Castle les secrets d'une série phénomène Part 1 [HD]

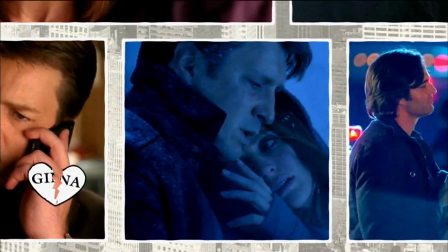[20:33]
Castle largue Gina pour repartir à la conquête de Samus. Manque de chance, Beckett est désormais en couple avec le très beau mais ennuyeux docteur Josh.
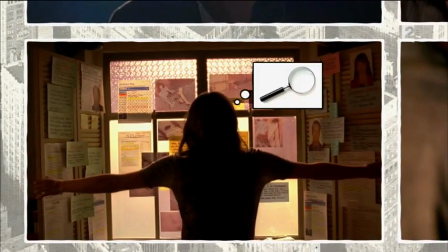[20:41]
La jeune femme, totalement obnubilée par la traque de l'assassin de sa mère, bâtit un mur entre elle et Castle.
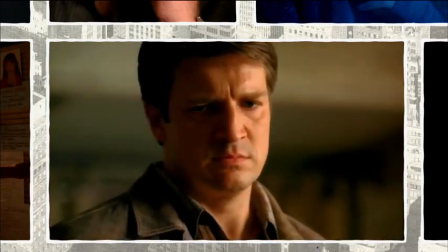[20:46] Il n'y aura jamais rien entre nous, Castle. Je ne veux plus vous voir.
Dans les dernières secondes de la saison 3, Beckett tombe sous les balles d'un sniper.
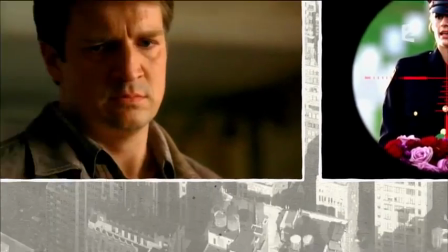[20:56]
Castle, désespéré, lui avoue enfin ses sentiments.
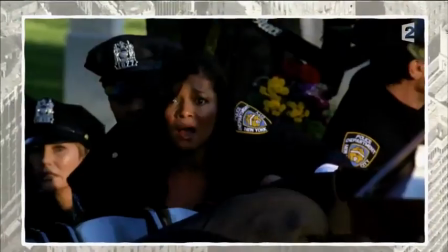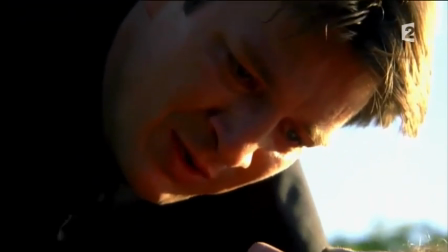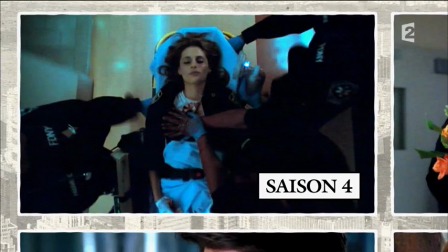[21:12]
Saison 4, Beckett est sauvée in extremis. On se dit que cette fois elle va sauter au coup de Castle.
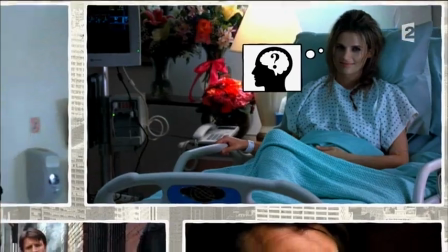[21:18]
Connanny, elle fait mine d'être amnésique et d'avoir oublié sa déclaration.
Vous ne vous souvenez pas du tout ?
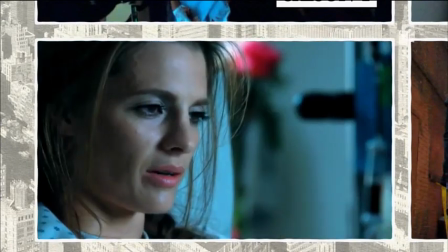[21:23] Non. Il y a certaines choses, paraît-il, qu'il est préférable de ne pas se rappeler.
Les enquêtes reprennent.
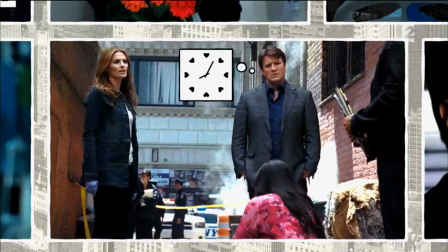[21:28]
Castle est prêt à se montrer patient lorsqu'il découvre que Beckett lui ment depuis un an.
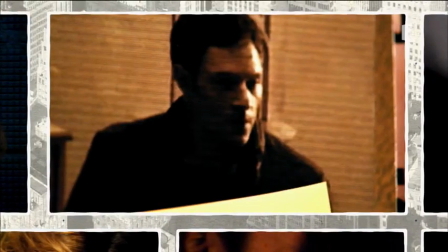[21:33]
Il a le sentiment d'avoir été cruellement trahi, mais quand la vie de Beckett se retrouve encore menacée, Castle déclare alors sa flamme.
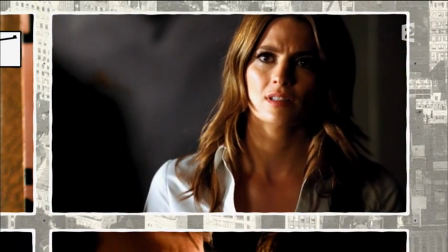[21:39] J'ai été là pendant quatre ans. Quatre ans à attendre que vous ouvriez les yeux pour voir que j'étais là pour vous seul.
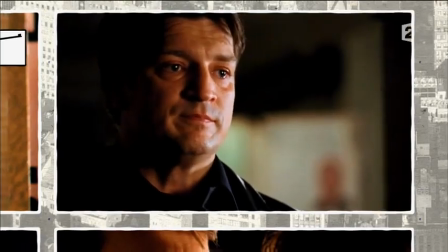[21:47] je suis plus qu'un coéquipier et je vous aime Kate le repousse mais lorsqu'elle réchappe de justesse à la mort elle craque et
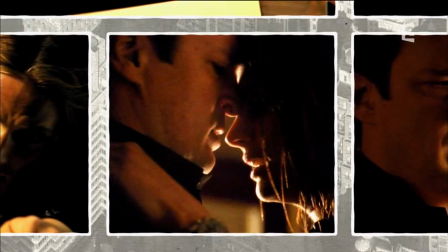[21:55] réalise enfin au bout de 80 épisodes que Castle est l'homme de sa vie j'ai failli mourir
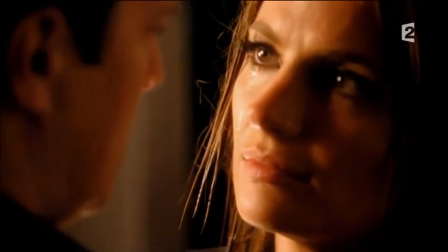[22:01] et je n'arrivais à penser qu'à toi tout ce que je veux c'est toi
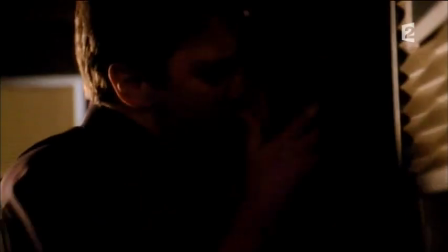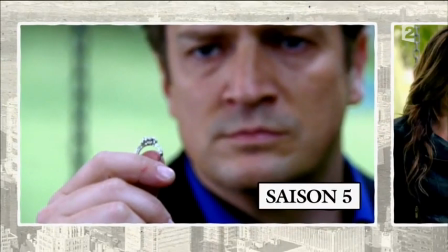[22:13]
et depuis alors qu'on les imaginait rouler tranquillement sur la route du bonheur qui conduit au mariage
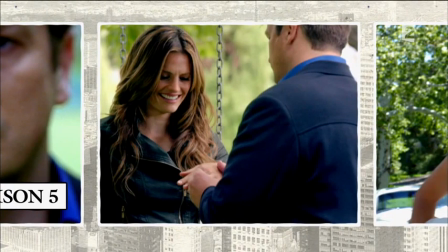[22:18]
Tout va une nouvelle fois s'effondrer lors du final de la saison 6.
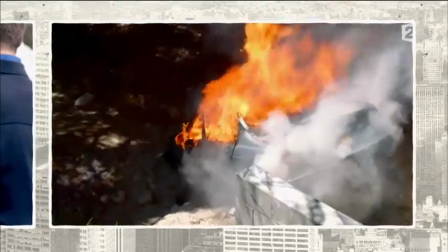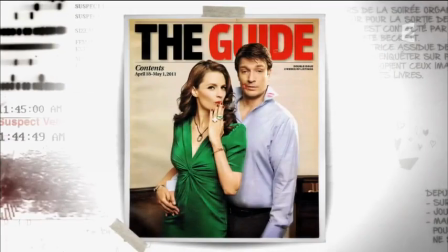[22:31]
Une romance haletante qui depuis 7 ans fait exploser les audiences aux Etats-Unis.
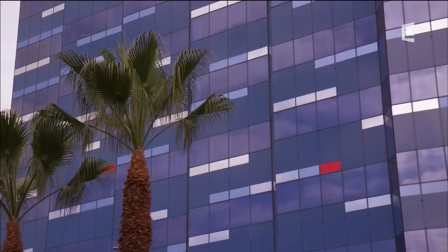[22:37]
Nous nous sommes rendus au siège du célèbre magazine Variety pour mesurer l'ampleur du phénomène et recueillir l'analyse de Debra Birnbaum,
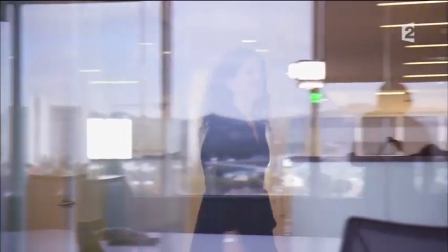[22:45]
la responsable télé de l'hebdomadaire. C'est un incroyable succès. Il y a 10 millions de téléspectateurs à chaque diffusion. Pour un show comme celui-ci, c'est un énorme score, aussi bien pour ABC que pour le marché américain. Et ce qui est plus important, c'est qu'elle ne montre aucun signe d'essoufflement. Vous savez, les séries aujourd'hui ont des durées de vie de plus en plus courtes, parce que les téléspectateurs ont du mal à rester concentrés sur une seule série. Il y a tellement de choix, la compétition est féroce. Mais on voit qu'avec Castle, le public est très fidèle. Les gens veulent voir ce couple vivre ensemble, donc le fait que la série existe toujours dans ce contexte est réellement exceptionnel.
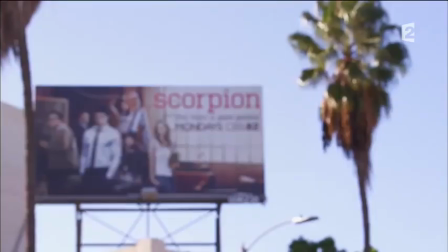[23:22]
Dans la jungle de la concurrence, Castle a donc réussi à tirer son épingle du jeu.
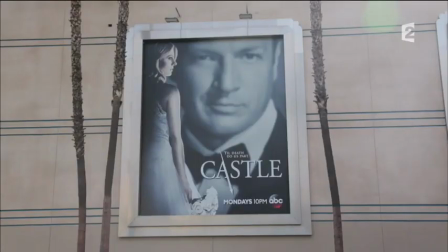[23:27]
Il est temps désormais pour nous de rencontrer l'un de ces hommes de l'ombre, sans qui rien n'aurait été possible.
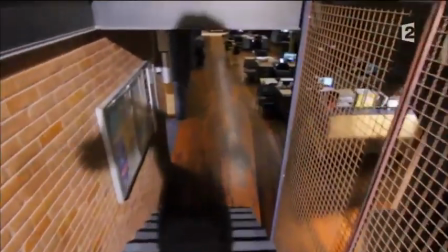[23:33]
Retour sur les plateaux de tournage. Les acteurs seront bientôt en pause.
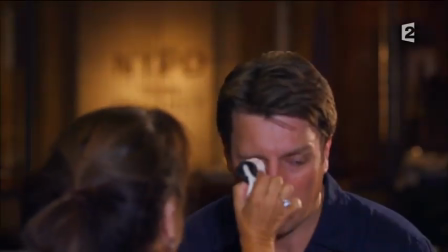[23:37]
Nous allons enfin avoir la chance d'interroger les deux héros de la série, Nathan Fillion et Stana Khatich.
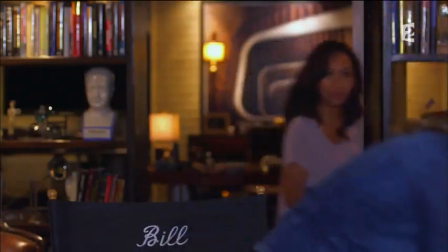[23:43]
Dans quelques instants, ils nous diront ce que la série a changé dans leur vie. Mais en attendant, faisons la connaissance d'Alfred Sol, le chef décorateur.
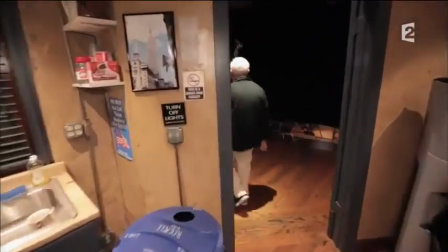[23:52]
C'est lui qui a imaginé l'écrin dans lequel évolue le héros de la série. Bienvenue dans le loft de Castle.
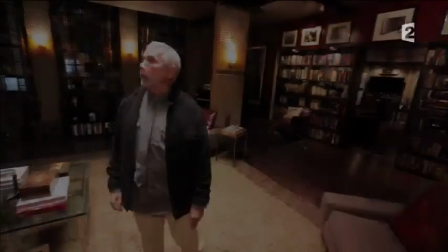[24:00]
Eh bien, voici un tableau parfait représentant la douceur du foyer. Au départ, l'idée, c'était qu'il était un écrivain célibataire, très célèbre.
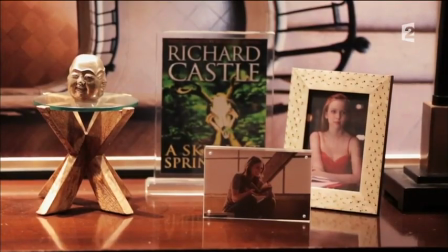[24:09]
Et j'ai voulu que le loft soit très chaleureux, masculin et accueillant.
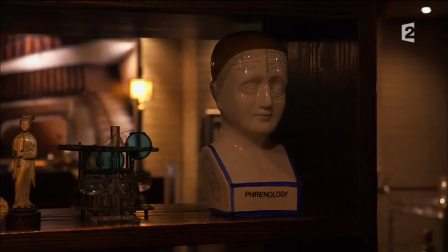[24:14]
Alfred Saul, qui a notamment travaillé pour Melrose Place, a cherché à coller à la personnalité de l'écrivain.
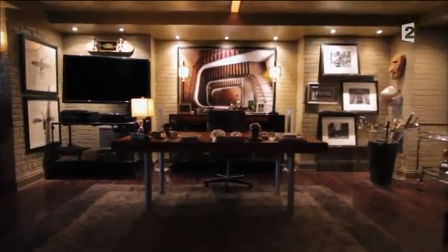[24:19]
Le bureau de Castle, décor essentiel à la construction du personnage, lui a demandé une attention toute particulière.
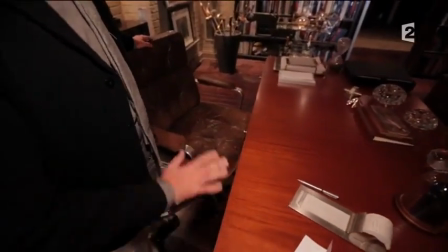[24:26]
Ce sont les deux premières choses que j'ai trouvées pour la série, ce bureau et cette chaise.
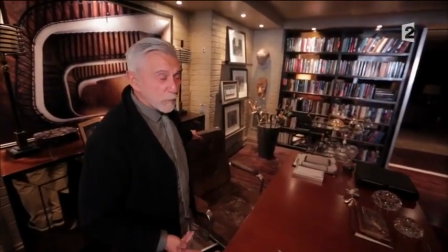[24:31]
C'était la clé, l'endroit où il passe tout son temps.
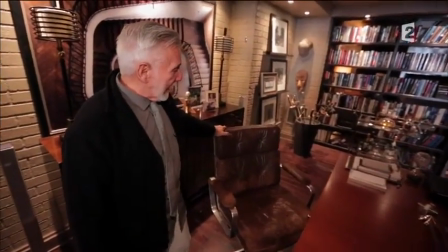[24:35]
J'ai chiné cette chaise dans un magasin d'antiquité et quand je l'ai vue, j'ai tout de suite su que c'était celle de Rick Castle.
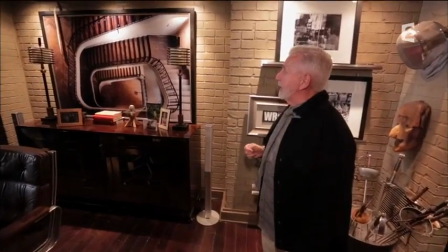[24:46]
Regardez cette photo, elle a été prise par un photographe français dans un appartement à Paris. C'est elle qui m'a donné l'inspiration pour la couleur et le ton global de l'ensemble.
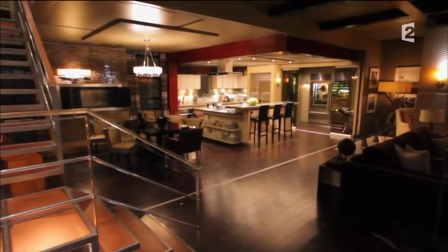[24:56]
Pour le dragueur invité qui est Richard Castle, Alfred a aussi imaginé une chambre dans le plus pur style new-yorkais qui transpire le luxe et la testostérone.
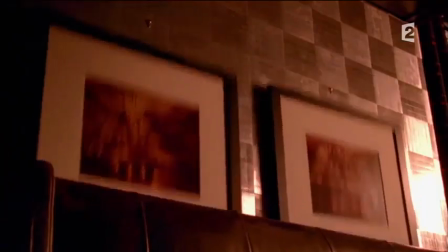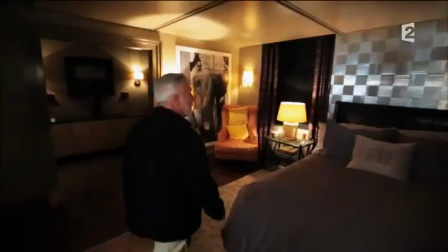[25:12]
Nous sommes dans la chambre de Castle. C'était très important qu'elle soit sexy et masculine.
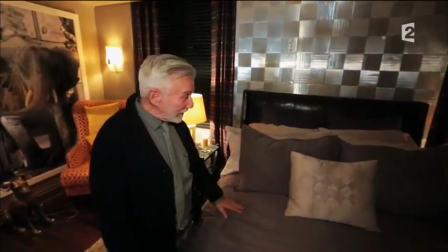[25:17]
Après tout, Castle a eu beaucoup de petites amies. Ce lit a vu passer ses nombreuses conquêtes.
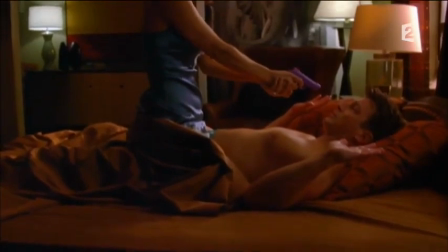[25:22] Tu es un sale type, Zach Robinson. Un maître chanteur, un salaud, une ordure de la pire espèce.
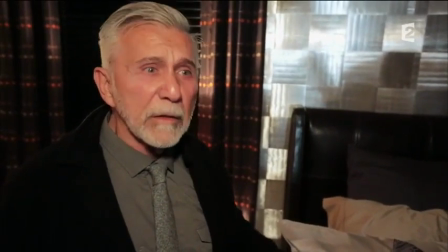[25:29]
Je voulais que les gens pensent que c'est réel, que ce lieu confortable existe vraiment.
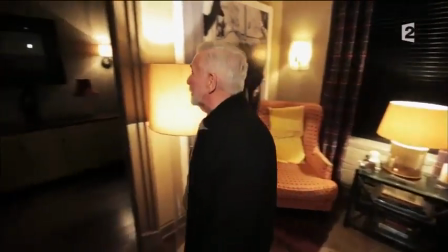[25:36]
Et là, nous avons la salle de bain, mon décor préféré, parce que nous n'avons jamais pu le construire.
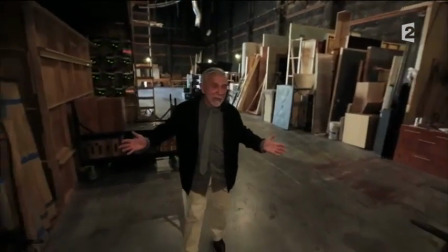[25:44]
Peut-être qu'un jour, il y aura une salle de bain ici, je ne sais pas, je le demande chaque saison. Quand est-ce qu'on fait une scène dans la salle de bain ?
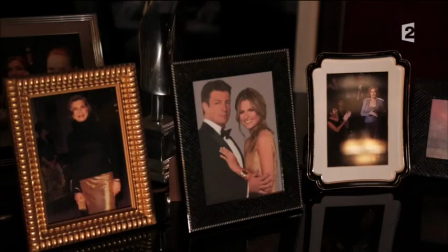[25:54]
Alors à quand une scène romantique entre Castle et Beckett, côte à côte, se brossant les dents au seau du lit ?
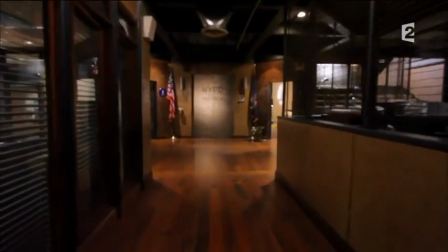[25:59]
Nous allons pouvoir poser la question aux principaux intéressés.
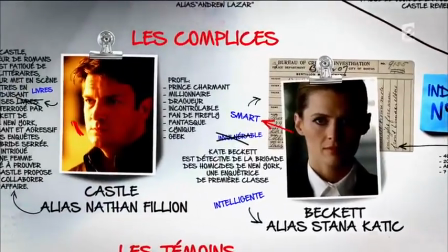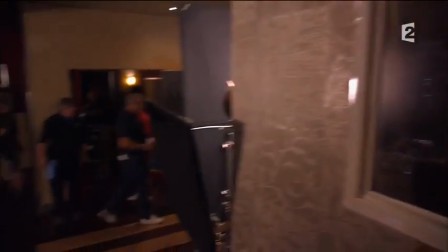[26:09]
Le tournage du cinquième épisode de la nouvelle saison se poursuit toujours à un rythme soutenu.
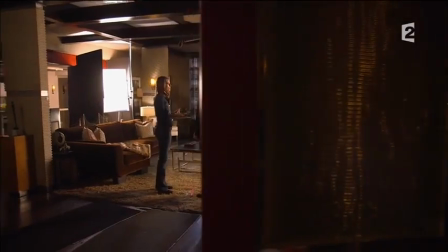[26:14]
Plus que quelques minutes de patience et nous pourrons cuisiner les deux principaux coupables dans cette affaire.
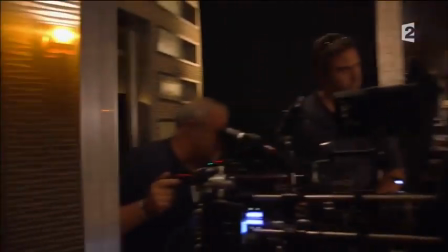[26:19]
Nathan Fillion et Stana Katic, le temps pour eux d'en finir avec cette scène.
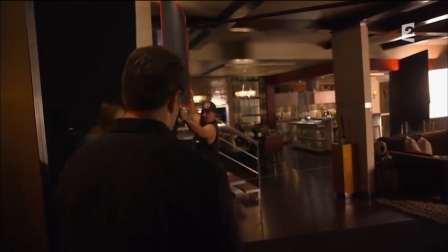[26:25] C'est pour ça que je déteste les réseaux sociaux. Quand ça sort, on n'a plus aucun contrôle.
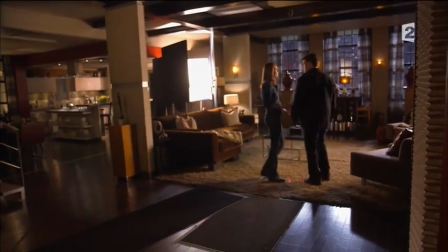[26:31] Les gens peuvent prendre un moment intime et le sortir de son contexte. Bon ok ok, on va la refaire.
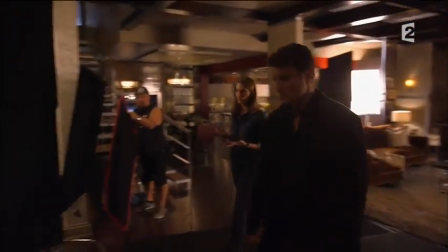[26:38] On a l'impression que tu marches un peu de travers. Qui marchait de travers ?
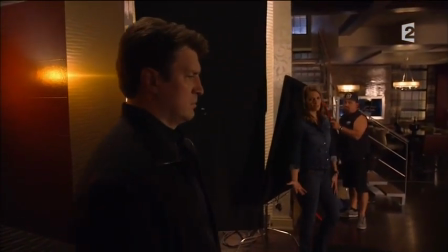[26:42] Toi. S'il te plaît, Bill, les Français sont là.
Nous avons reconstitué cette scène.
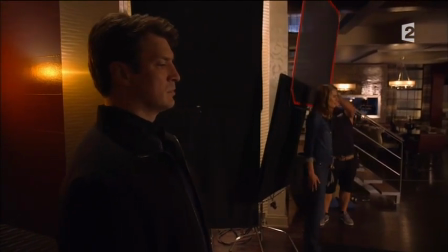[26:49]
Nous vous la livrons maintenant en exclusivité. Dans quelques instants, vous assisterez aux interviews exceptionnelles de Nathan Fillion et Stan Akatich.
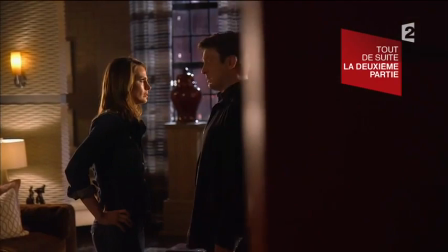[27:00]
Les deux stars nous diront tout de l'aventure qui a bouleversé leur vie. Nous plongerons au sein de la communauté des fans de Castle.
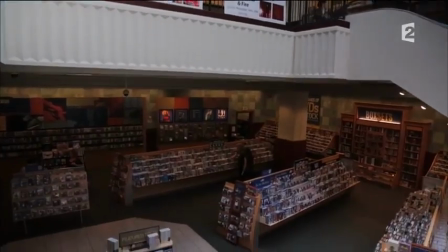[27:06]
Et nous vous expliquerons comment la série est devenue un phénomène littéraire sans équivalent dans l'histoire de la télévision.